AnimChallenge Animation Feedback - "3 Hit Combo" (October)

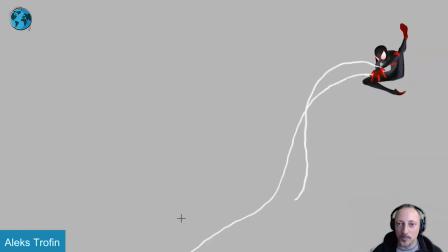I mean, it's technically, to me, like a tangent. but there's something about having that as one shape because if you watch this i do register this
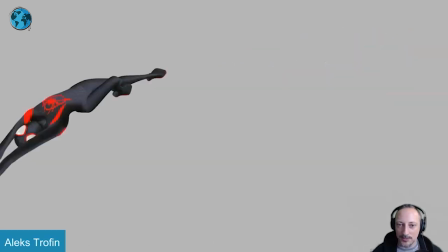this frame to me this is more something that i see than feels if you watch this again i see that but the thing is again the argument
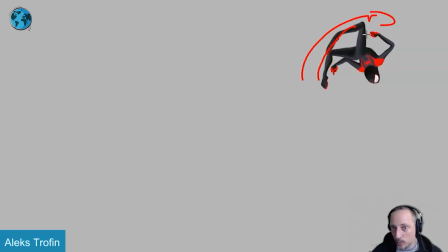could be that this is one nice line that re-emphasizes almost like the wheel aspect of a silhouette if that makes sense this is one long shape
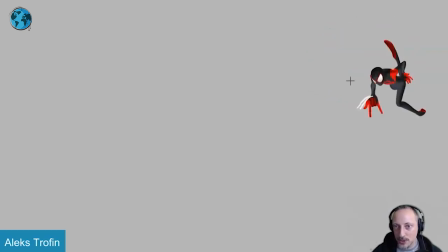that works to drive home that circular fashion of this and now as we stop we can break this up because he comes to a stop i mean again it doesn't always have to be i'm not in the camp of everything always has to be a super clean silhouette especially because like these are super clean
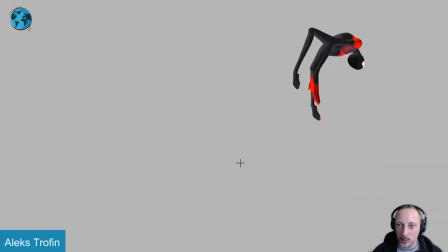so to me almost feels like that's intentional because there are some moments where you wanted to simplify the shapes a bit and combine certain
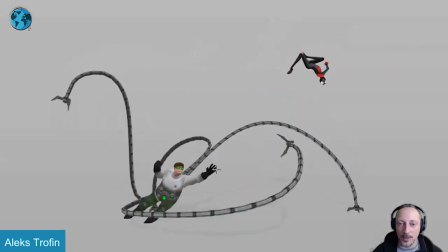elements in terms of silhouette and then get the contrast and get the clean silhouette for something like that and I mean that to me is also totally valid the only thing
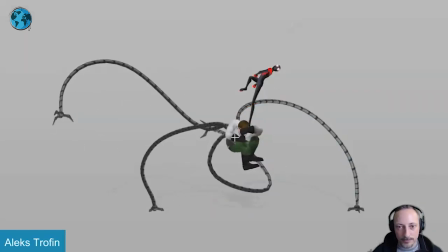I would say on this one is that I wish that somehow this arm was either like that or like that or like
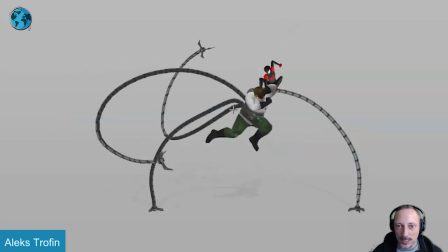that so that when we come down here it's more like this in terms of silhouettes we don't have that big thing behind that
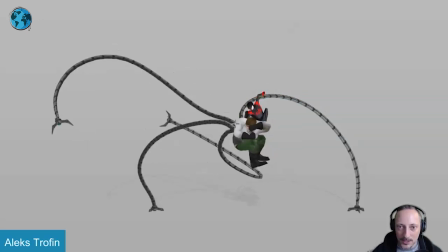like where we start to lose the full forearm because it's overlapping you got the tangent with the head there because we are lingering over two frames here and then out that's the only thing when i go in here i wish that oh it's such a cool pose to come in here and see him land on him to give this like the
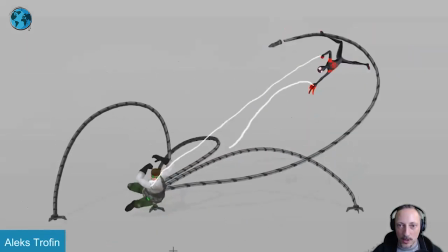cleanest silhouette that you can imagine because if you continue on all that is great then it gets again a bit where it's ah it's too bad overlapping there do we need this do we need that tangent i think this would be really cool for every frame to be that clean in terms of the
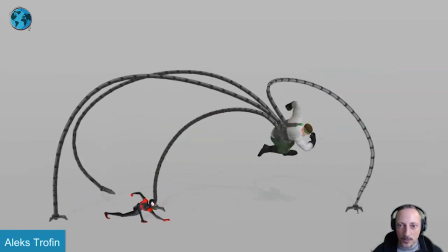separation of spidey here and dog box arm it
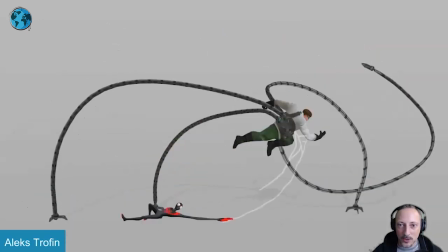just creates it just creates a connection there that i don't think
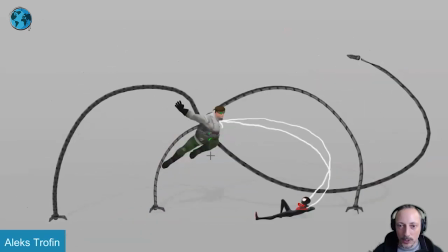we need because the only thing that would say well you can argue that we need that connection to visually prepare the audience that
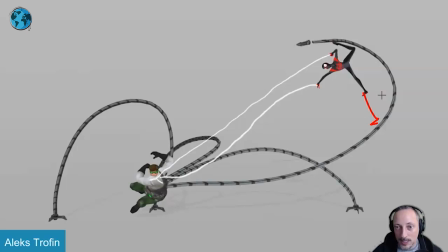spidey is going to land on that arm and slide down but the thing is it's
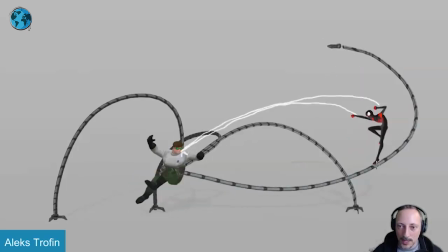that's not what's happening because it's a drop you could say well maybe here but
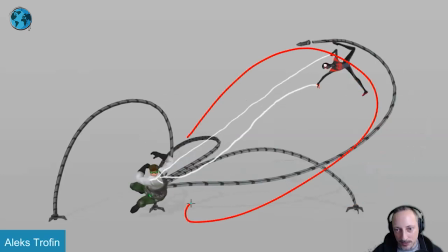then it continues to go down and it's it's spidey swinging itself down that's the only thing i think i could totally see as an argument of
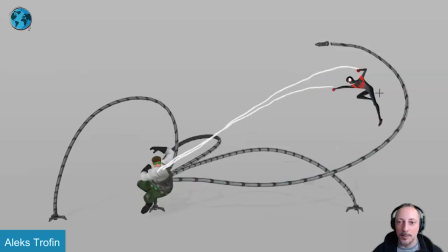there's a connection we just visually get kind of prepared that they're connecting but then i would spidey go have him go further back with that leg here
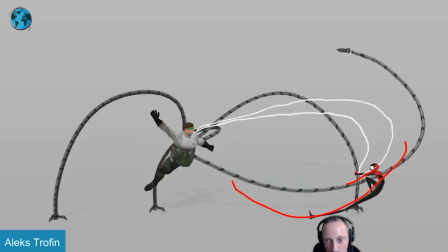and then it's him using that and pushing that arm down oh blah that's my face here of doc ock to go again to go
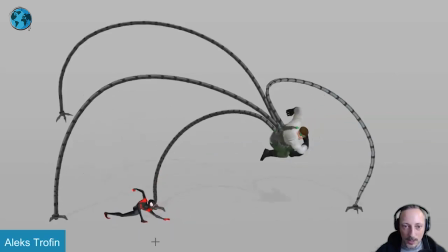to the left here and the same thing somehow getting rid of that arm right behind that because again we're stopping we're lingering on those frames where it's a bummer
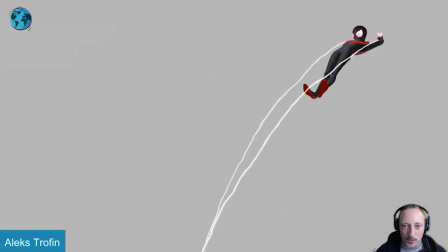that we don't have the cleanest silhouettes super picky again this is a really really cool shot i'm just looking at if i had
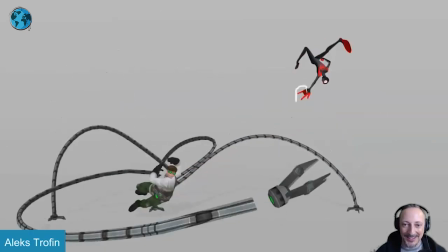to go in there frame by frame which you know you don't when you watch those things for the first time you don't but it just adds i think an extra
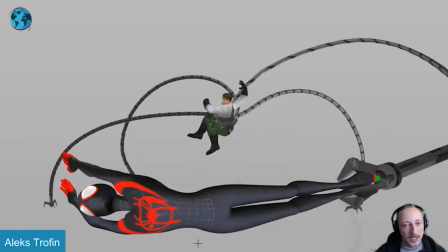cleanliness like here not having that overlap there but i love this i mean again it's pretend you're ignoring all of this i do want to point out like
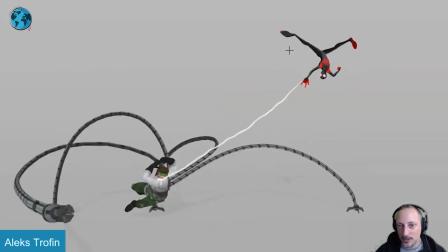the nice arcs into this with the holds with the explosive craziness of big silhouette making that foot bigger here and then you can see how
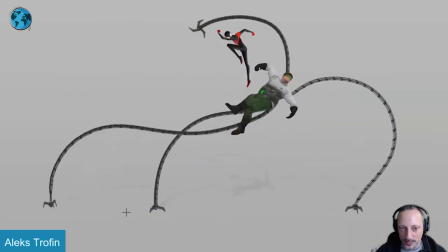it comes out down into this holds for a little bit and it comes out with a really nice hold a really nice silhouette
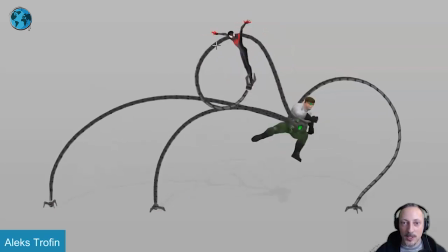just a nice pose in general and then being pulled down like it's almost like his face goes oh he grabbed me and you don't have that in terms of eyebrows
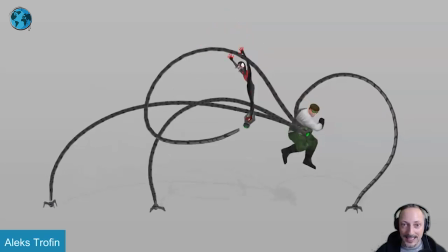or metal gear solid exclamation marks you got a big head that might You know indicate that you get a really nice stretch.
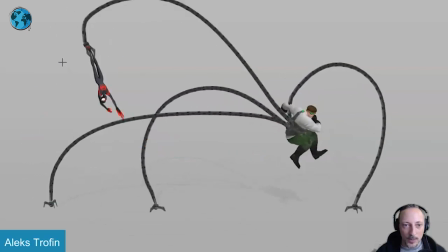They're coming out Into this and I love that reversal where we kind of hold and this up here
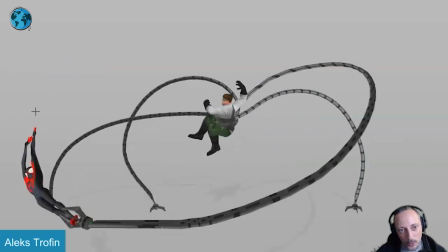Comes down with that nice drag holding this still here Into that and of course into that close-up hold there.
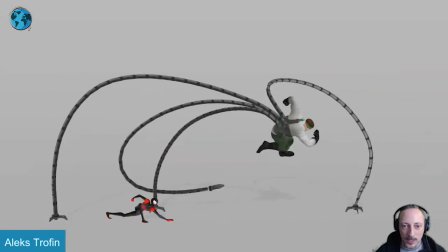It's just so cool again picky picky picky and also if you look at Doc Ock's body if you just concentrate on The silhouette and the holds and the rhythm like when does he hold and when does he go right?